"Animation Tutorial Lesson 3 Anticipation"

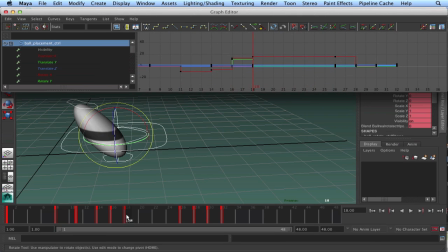16:34 And if we look on our graph editor, we can see that our pose here on 18 and our pose here on 26 are exactly the same. And you can tell they're exactly the same because you don't have any of this stepped motion going through here. There's no difference in the keys.
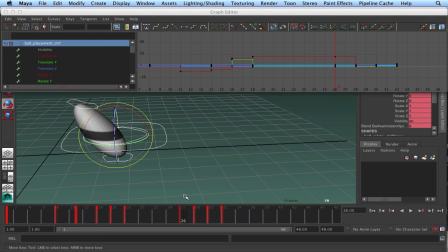16:47 They're all exactly the same. Now, we don't want that to be exactly the same because our hold will lock up and look very, very robotic. We want to have a little bit of movement in there. So what I like to do with these holds, or how I like to build an in-between for these holds so we can slow into that hold,
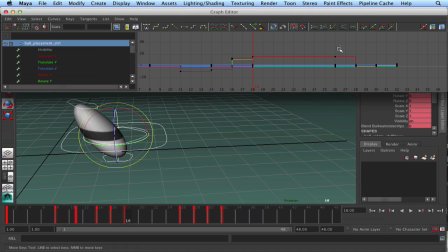17:08 is I'll go in here again and I'll just grab these keys and I'll spline them. And then instead of putting a key on frame 18 here where my key is, I'll go back 1 frame to 17, and you can see 17 isn't quite where 18 is.
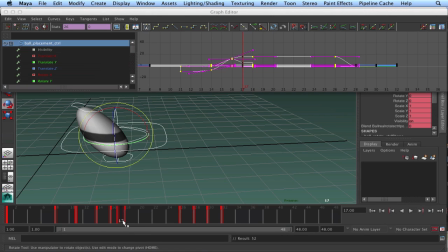17:26 It's a little bit behind, and I'll set a key there. And then I'll go to 18 and I will delete that key. I'll go back to 17. I'll select it and put it where 18 was. Go back and make sure that they're splined again.
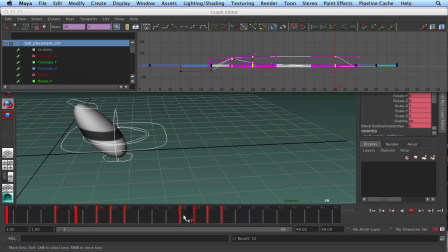17:45 And now you will see that there's a slight bit of movement here up into frame 26. See that? Now that it's splined, now it no longer locks up. You get a slight bit of movement, and it's what that's called is a bit of a slow in.
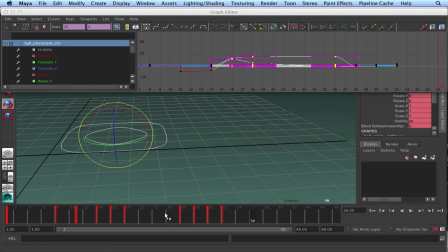18:04 And I've just built a bit of a slow in. How that looks in the curves is if I grab this is our top squash and stretch controller is the one doing all the work here.
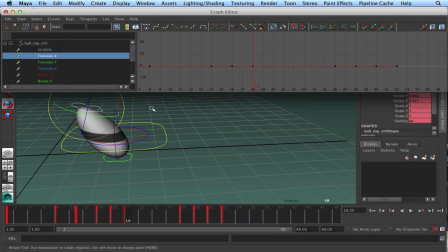18:14 If I grab that and take a look at what it looks like in our we're mostly translating it on translation Z here and translation Y. And if we look at that now, what we had before was we had this key
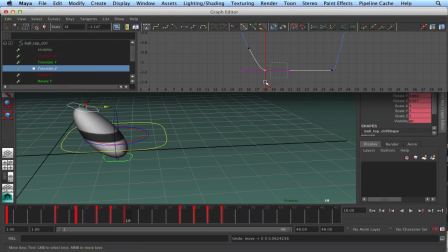18:31 was set exactly the same as the other one, right? These 2 keys were exactly the same, and you had this flat tangent here. And by just dragging that up a little bit, we get a little bit of movement.
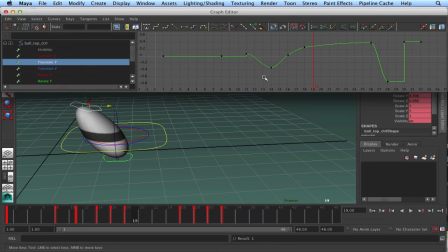18:45 And the same thing with Y. If we look at Y, before it was up here, which meant that it didn't have any movement, just stuck. And we've dragged it down to here, so you have this long, easy slow in.
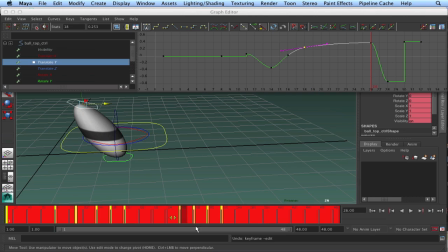19:02 And then from that slow in, once it hits to frame 26, which is its
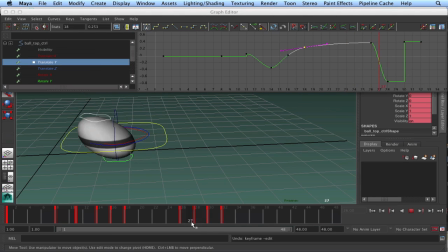19:08 extreme, that's when we get this movement into its next move. So here is where we've built in all that energy, building it with our anticipation, and here's the release. Let's just go ahead and grab all this stuff.
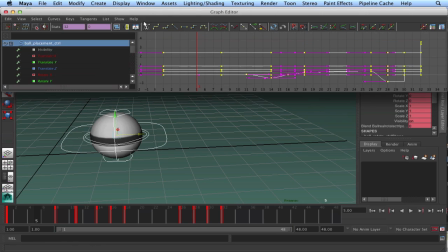19:26 Go into our graph editor, select everything, and let's just spline it, again using auto tangents here. And let's just play that.
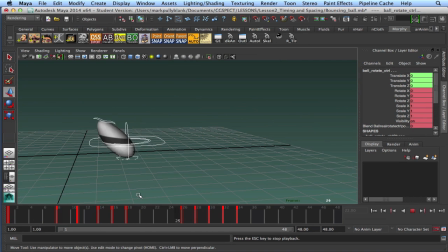19:42 So what I urge you guys to do now is just to go through it and play around with it. Get your keys set, and you can see I have 1 and 8 are exactly the same. So I have basically 1, 2, 3, 4, 5,
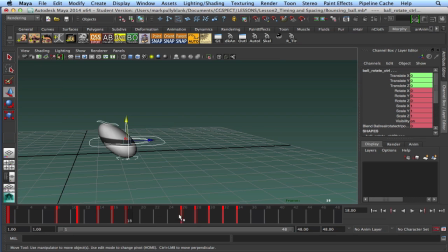19:57 6, and 26 is kind of the same as 18, but it's 6, 7, 8, 9, and 10 to get it off screen. So 9, 10 poses to get it off screen, and with those 10 poses, I have a fairly well articulated anticipation and release.
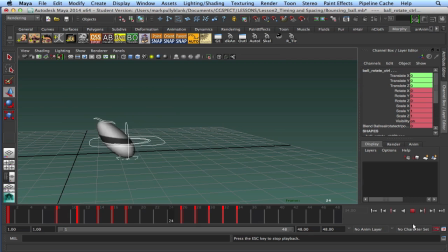20:13 And it's very basic, but it gets you an idea on how that works. You can start to play with the thought process within that anticipation if you like. You know, if something, say, for example, if this ball sitting here and another smaller ball rolls up and you might have a faster take, it might not go this way quite so fast.
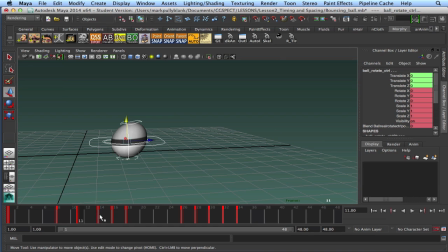20:33 It might just be something, say, you could delete that key and move this one back.